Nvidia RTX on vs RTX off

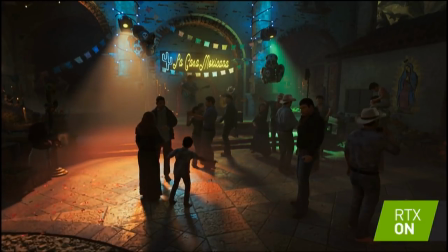And they also told me that shadow and light is what they use to set the mood and tone of their environments.
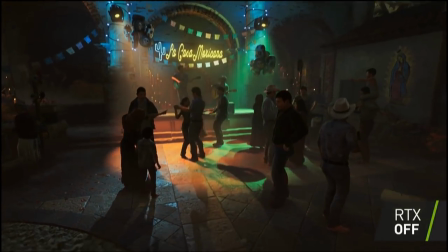And so that's how important shadows are. And it feels like we just gave them a lot more depth for it.
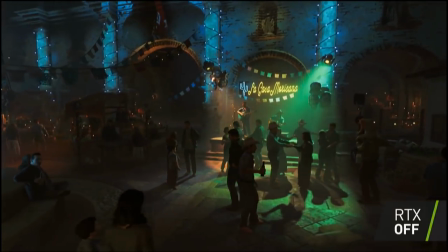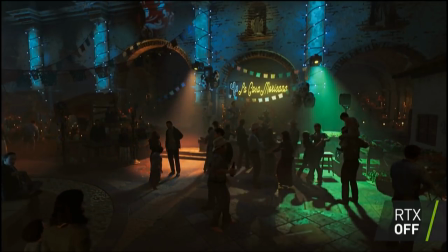Some more on, more off. Okay, what you got?
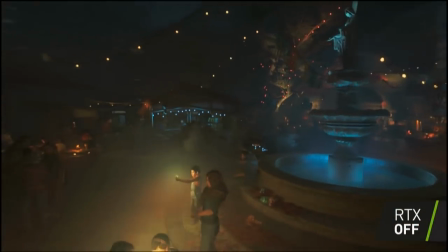We want to take a look at some more area lights that are very interesting. Take a look at one more shadow.
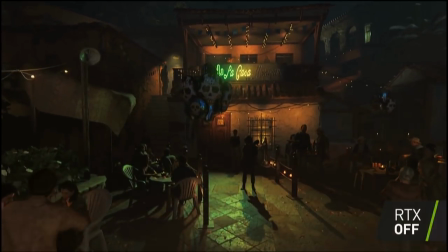All right. One more shadow. So this is kind of cool. We have the three area lights above, and we have hidden in kind of in shadow.
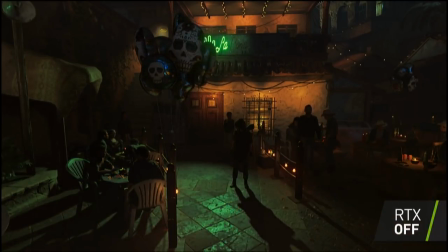You see this? Look, I can reach that. Whoa. That right there, that's the umbra.
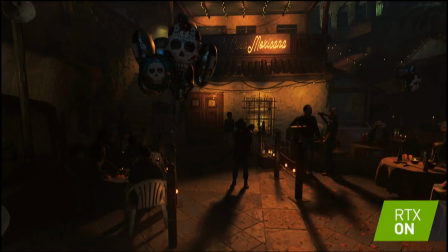Mm-hmm. Okay. You want me to turn it on? No. Keep going. And that's the penumbra just now.
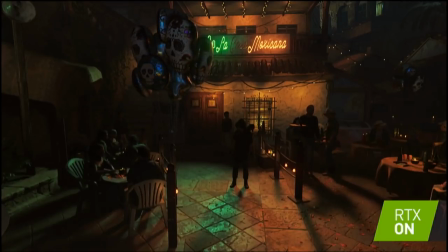Okay. Okay. You see, that's the penumbra. No. Keep it off. Keep it off.
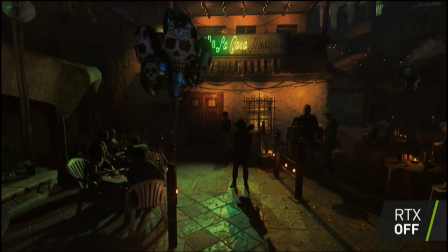Okay. Yeah, see, that's the umbra. And notice how sharp that is. That's just not right. It should fade away. Okay, turn it on. There you go. Otherwise, it looks like another person on the ground. Look at that.
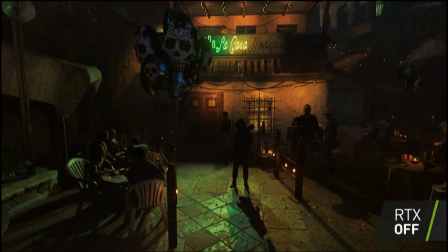The contact hardening just works. Leave it on. Contact hardening just works. The umbra works. The penumbra works. Everything just works. Okay. All right, man. Good job, Chad. Thanks.
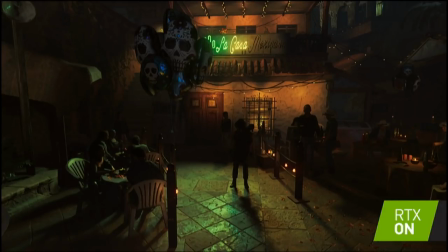Guys, let's take a look at an exclusive trailer of the Shadow of the Tomb Raider.
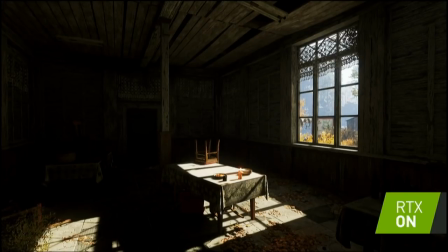So just as I was describing earlier, the light is coming in through the window. It's bouncing around inside, and as a result, we're lighting. Look at that. We're that corner is darker, that corner over there is completely dark,
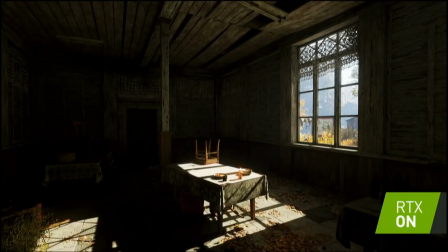and that light right above the windshield is nicely lit. It does exactly what you expect it to do, and it does it all by itself.
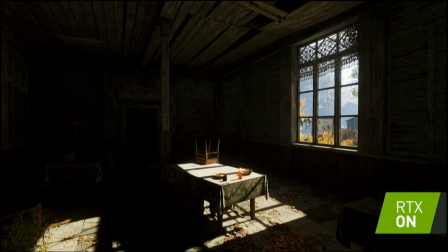Just put sunlight outside. Super high intensity ambient light. Put it outside and everything just works. Everything just works. Now you could do it the other way.
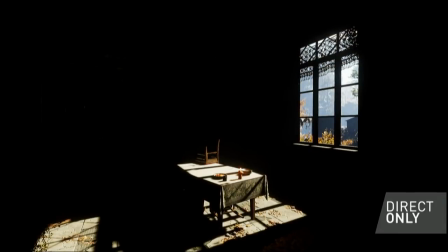No, go to direct light. You see this? This is the way computer graphics basically works. Now, of course, we could create a whole bunch more fake lights. We can create a whole bunch more fake lights. But in this room, if you create more fake lights using spotlights,
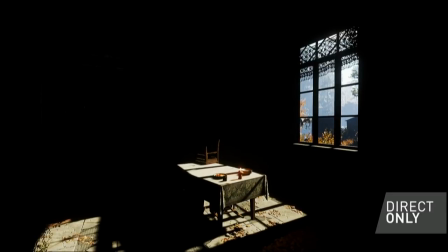you'll get all these different areas that are lit too intensely and others that are not, and it looks like you basically turned on a whole bunch of lights. Now, what you could do, and what Matt did earlier, is turn on basically an artificial
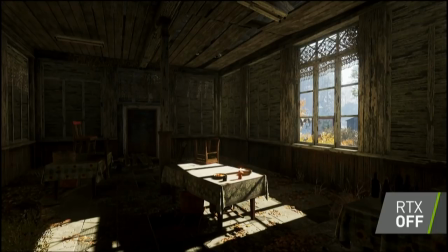global illumination light, which is basically a fake ambient light.
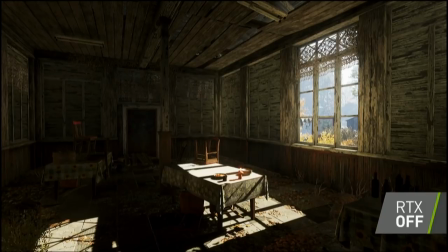It's like somebody comes in here, and instead of allowing us to light this room with global illumination, which is happening right now from these monitors, like for example, I'm being lit by the monitor, and you guys are all being lit by this screen, this 4K gigantic beautiful screen.
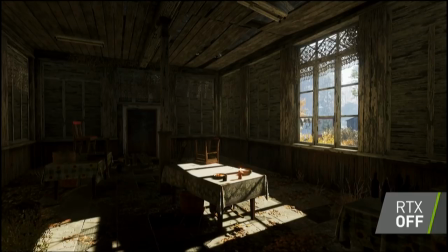So the entire room is being lit with indirect lighting. But here, because we can't do indirect lighting back in the past, as in yesterday, we had to put a fake light in here. It's like somebody comes in here and put a fake light and constant intensity, constant color throughout this entire room.
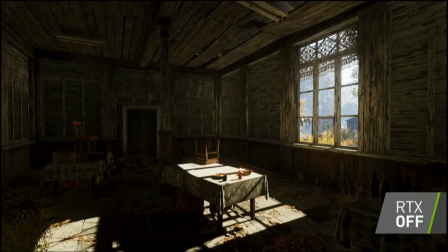As a result, the places that should be dark, like back there, isn't dark. The places that should be more bright is the same intensity, okay, which is what you're looking at now. So this is wrong, and let's look at right. Look at that.
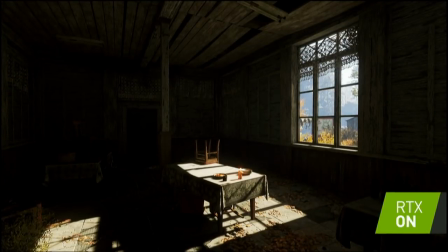Delightful. So Matt, our friends are now able to have like creepy monsters literally squatting in the corner.
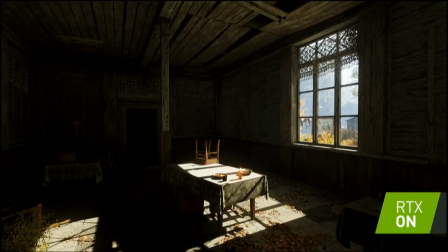Yeah. Take a look in the rafters in the ceiling. When RTX is on, they're black.
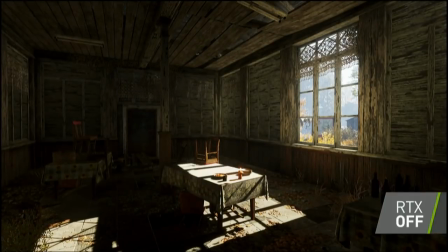I could hide anything in there. But if I'm lighting it ambiently, you can see everything up there.
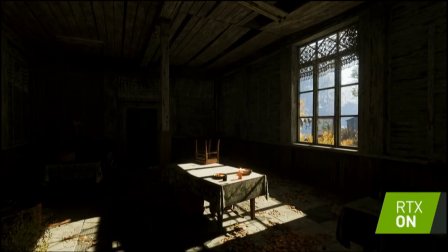When we have RTX on, it's correct. There's no light up there.